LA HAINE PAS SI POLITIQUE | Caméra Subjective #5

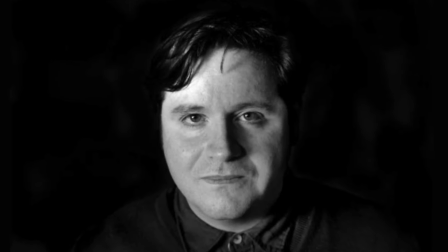499s
Cette citation, un peu mystérieuse de Jean-Luc Godard, me fait penser à un échange entre Marco Susal, l'actuel directeur des Cahiers du Cinéma, et François Begodeau.
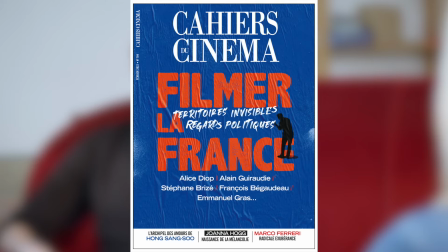507s
Cet échange est publié dans le numéro 784 des Cahiers du Cinéma, paru en février 2022.
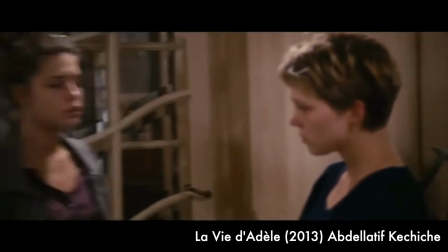512s
Marco Susal expose que les mises en scène naturalistes visent à coller à la réalité à travers une forme qui vise à abolir les distances pour se rapprocher d'une sensation de prise directe.
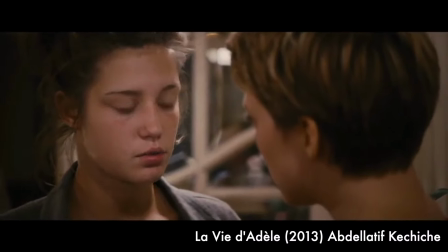521s
D'un point de vue politique, ces films se centrent généralement sur une situation sociale problématique avec un
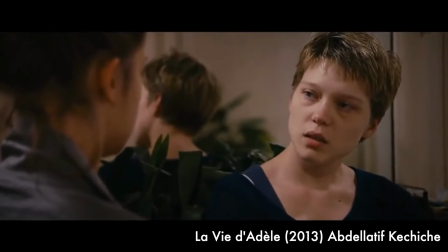526s
tel manque de distance que les personnages ne peuvent pas être autre chose que les représentants prédéterminés d'une classe,
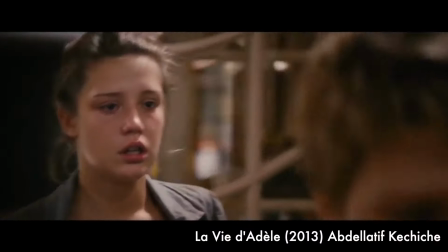532s
d'un milieu ou d'une fonction sociale. François Bébaudot poursuit en observant qu'il y a politique lorsqu'il y a dissensus, voire conflit,
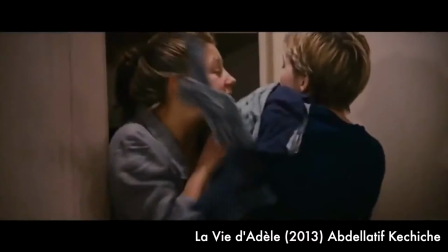539s
et les raccords qui forment une situation politique sont d'abord des rapports économiques et sociaux.
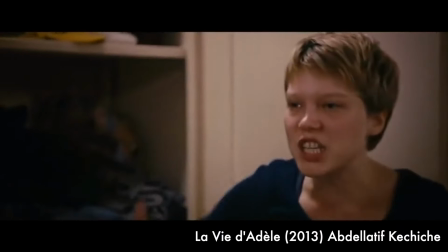544s
Ce n'est toutefois pas le sujet qui définit le film politique, mais la façon dont il le regarde.
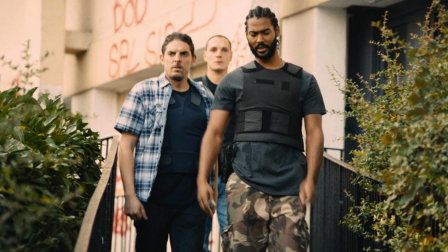548s
Un film avec un sujet dit politique, comme la banlieue, n'est donc pas intrinsèquement politique.
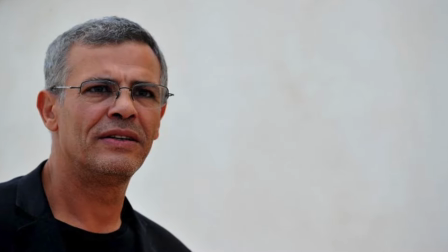553s
Ce qui compte, c'est le regard que porte le réalisateur sur son sujet. Un film politique doit, sans prétention, essayer de documenter une part du réel.
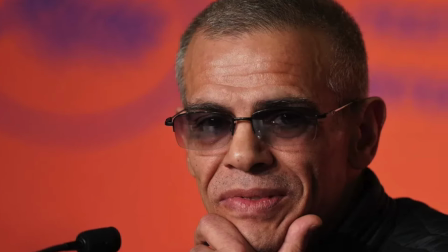561s
Un film qui, a priori, ne traite pas d'un grand sujet politique peut quand même être politique.
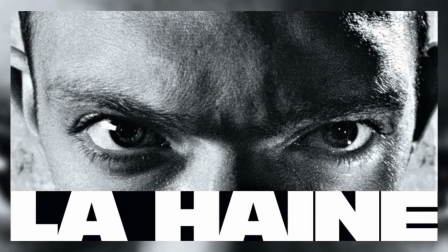565s
Et c'est là que je rebondis sur la haine, qui est un exemple de film à l'apparence à peu près politique, mais qui à mes yeux ne l'est pas.
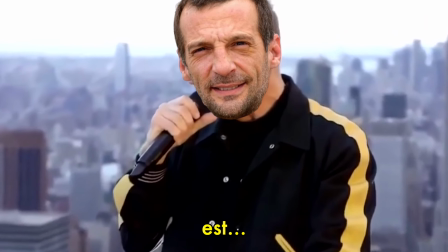571s Ce record est en honneur de George Floyd,
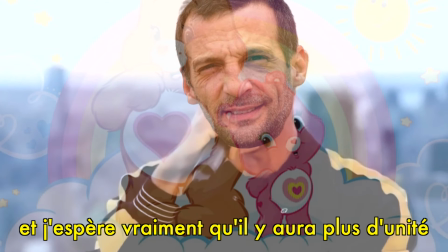578s et j'espère qu'on peut voir plus de l'unité et de plus de la paix,
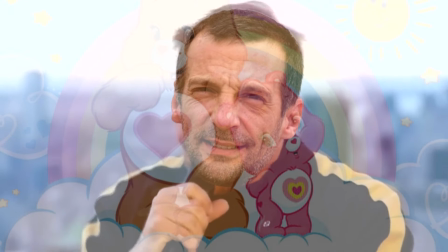585s quand les choses déjà sont très difficiles. On ne pourra plus être raciste. Donc, un shout out à sa famille.
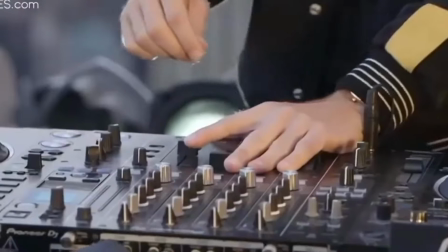592s Parce que le métisage va être obligatoire.
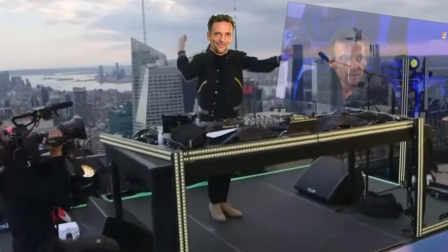599s Arrête de sourire, sois normalement.
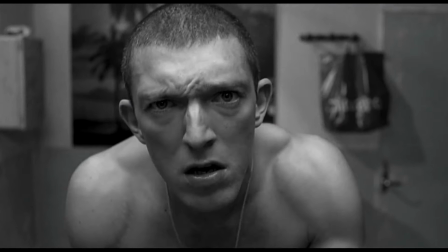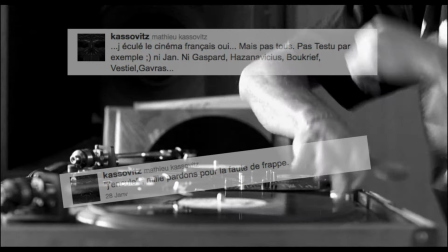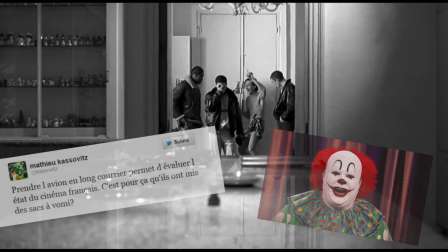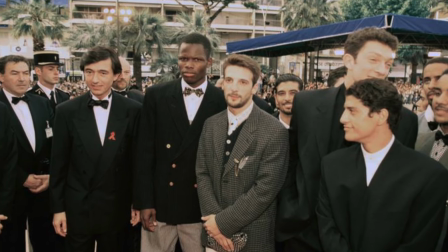620s
Avant d'aller plus loin, je préfère préciser qu'il n'est question ici que de démontrer l'insuffisance politique du film.
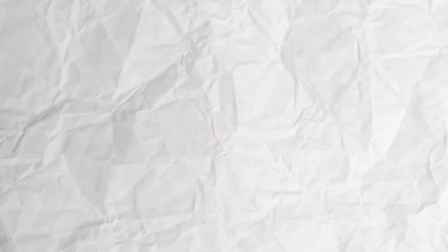625s
A titre personnel, c'est un film que j'apprécie assez peu, mais ce n'est pas l'objet de la vidéo ici. Si vous, vous aimez le film, tant mieux, pas besoin de vous sentir indigné pour si peu du coup.
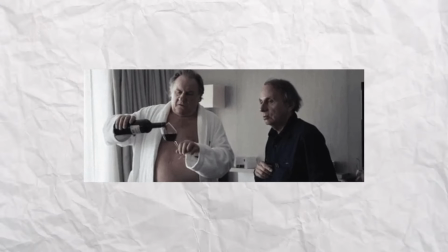632s
Je préfère prévenir, parce que quand on touche à des monstres sacrés du cinéma, j'ai l'impression qu'on a parlé de la merde de certains.
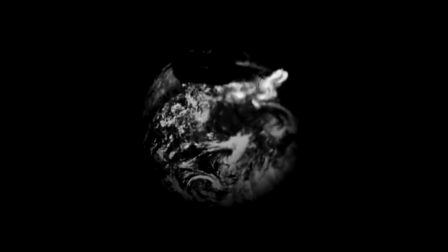637s
Après la petite intro du film avec la phrase dorénavant cultissime « Mais l'important c'est pas la chute,
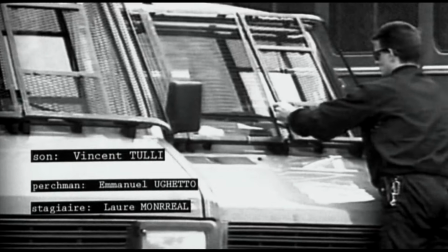641s
c'est l'atterrissage » le film s'ouvre sur une séquence avec des images d'archives filmées à Paris et en banlieue parisienne.
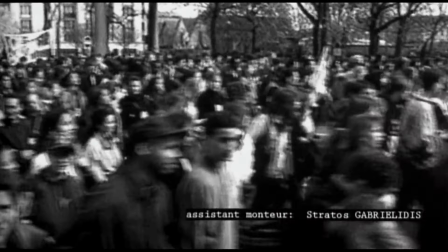650s
C'est pas du tout insignifiant comme manière de démarrer son film, Kassovitz ancre son film dans le monde réel, d'autant plus que le film est inspiré d'une affaire judiciaire, elle aussi bien réelle.
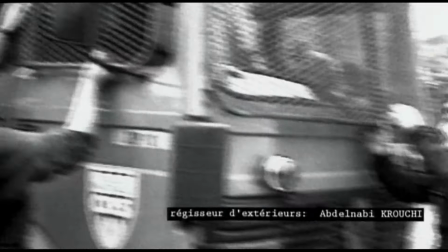658s
Le message est clair, la suite de ce film va vous raconter la vérité, ou du moins, un semblant de vérité.
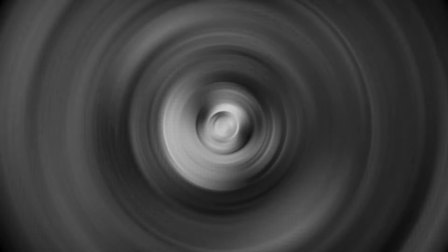662s
Le film se veut entre guillemets réaliste, mais déborde de clichés. Alors c'est un juif, un noir et un arabe qui parcourt Paris la nuit.
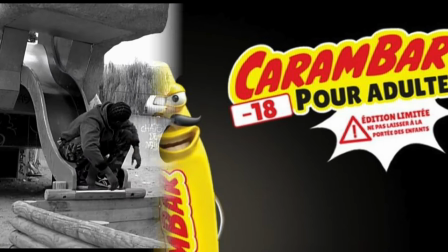669s
Non non, c'est pas le début d'une mauvaise blague raciste, c'est le synopsis de l'année. On va me rétorquer que des trios d'amis juifs, noirs et arabes existe ?
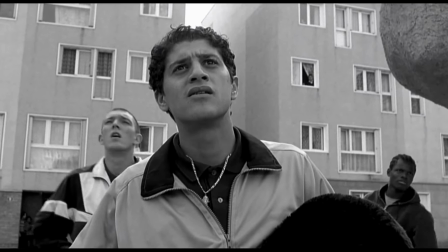675s
Oui, en effet. Mais si on est un peu observateur et honnête, on est d'accord pour dire que c'est pas commun non plus. Et un film qui ne parle que de situations exceptionnelles, je suis pas sûr qu'on puisse dire que c'est un film politique.
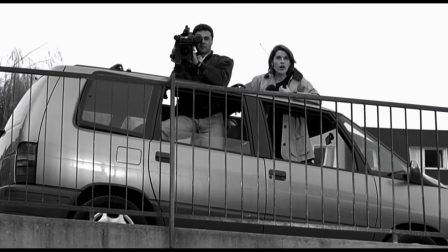683s
Pourquoi faire croire aux spectateurs qu'on va leur enseigner sur le réel en ne prenant que des situations exceptionnelles plutôt que communes ?
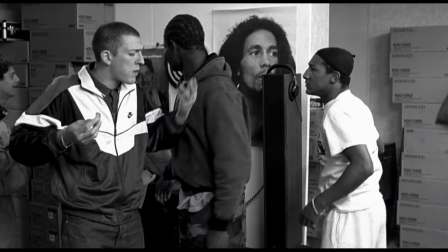689s
C'est quand même bizarre comme démarche. Voici un petit récapitulatif des choses ou des situations exceptionnelles présentes dans le film.
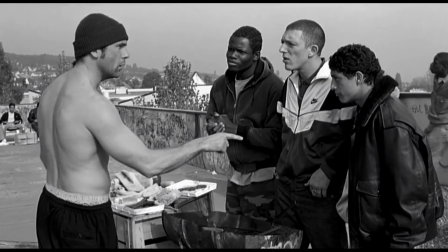694s
Le phrasé du personnage de Hubert. C'est pas parce qu'on vit en cité qu'on s'exprime mal, mais le choix de casting pour ce personnage et la direction d'acteurs sont très étonnants.
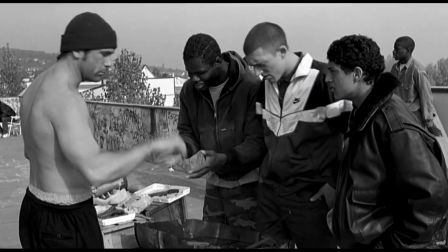702s
Timbre de voix plutôt doux, s'exprime aussi bien, si ce n'est mieux, que beaucoup de fils de bourgeois ou d'universitaires en licence, et c'est un personnage qui fait de tâche dans le décor,
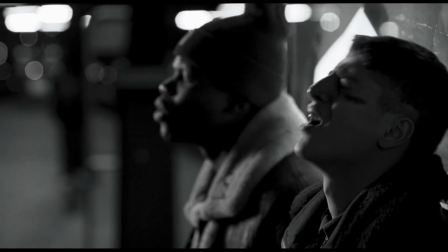710s
contrairement au personnage de Saïd Tagmawi, que je trouve assez juste et naturel. Ça m'étonnerait pas que l'un soit écrit par Kassovitz, et l'autre interprété un peu plus librement par son acteur.
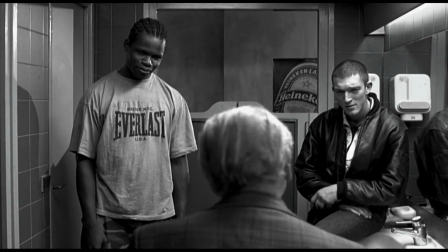718s
Il y a toute la séquence avec l'histoire de Gronwalski, situation complètement lunaire.
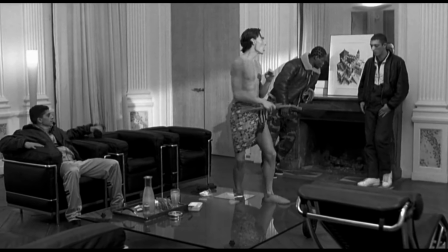722s
Plus tard dans le film, quand le trio rejoint un ami bourgeois de Saïd, déjà son ami se fait appeler Astérix, et le mec les accueille coquets, en pagne, et avec une arme à feu et un nunchaku.
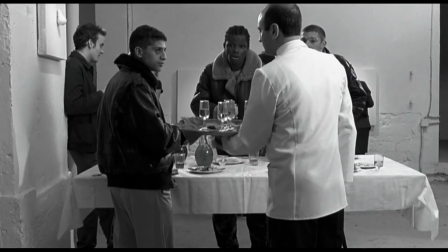731s
Ça fait beaucoup là, non ? Les trois banlieusards vont dans un vernissage dans une galerie d'art contemporain.
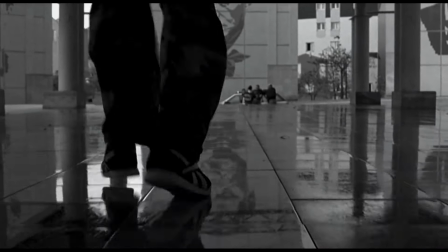736s
Et là, point qui m'agace un peu plus que les autres, la mort de Vince, qui est causée par un policier, mais attention, roulement de tambour,
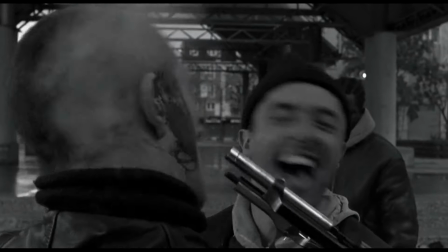746s
c'est un accident.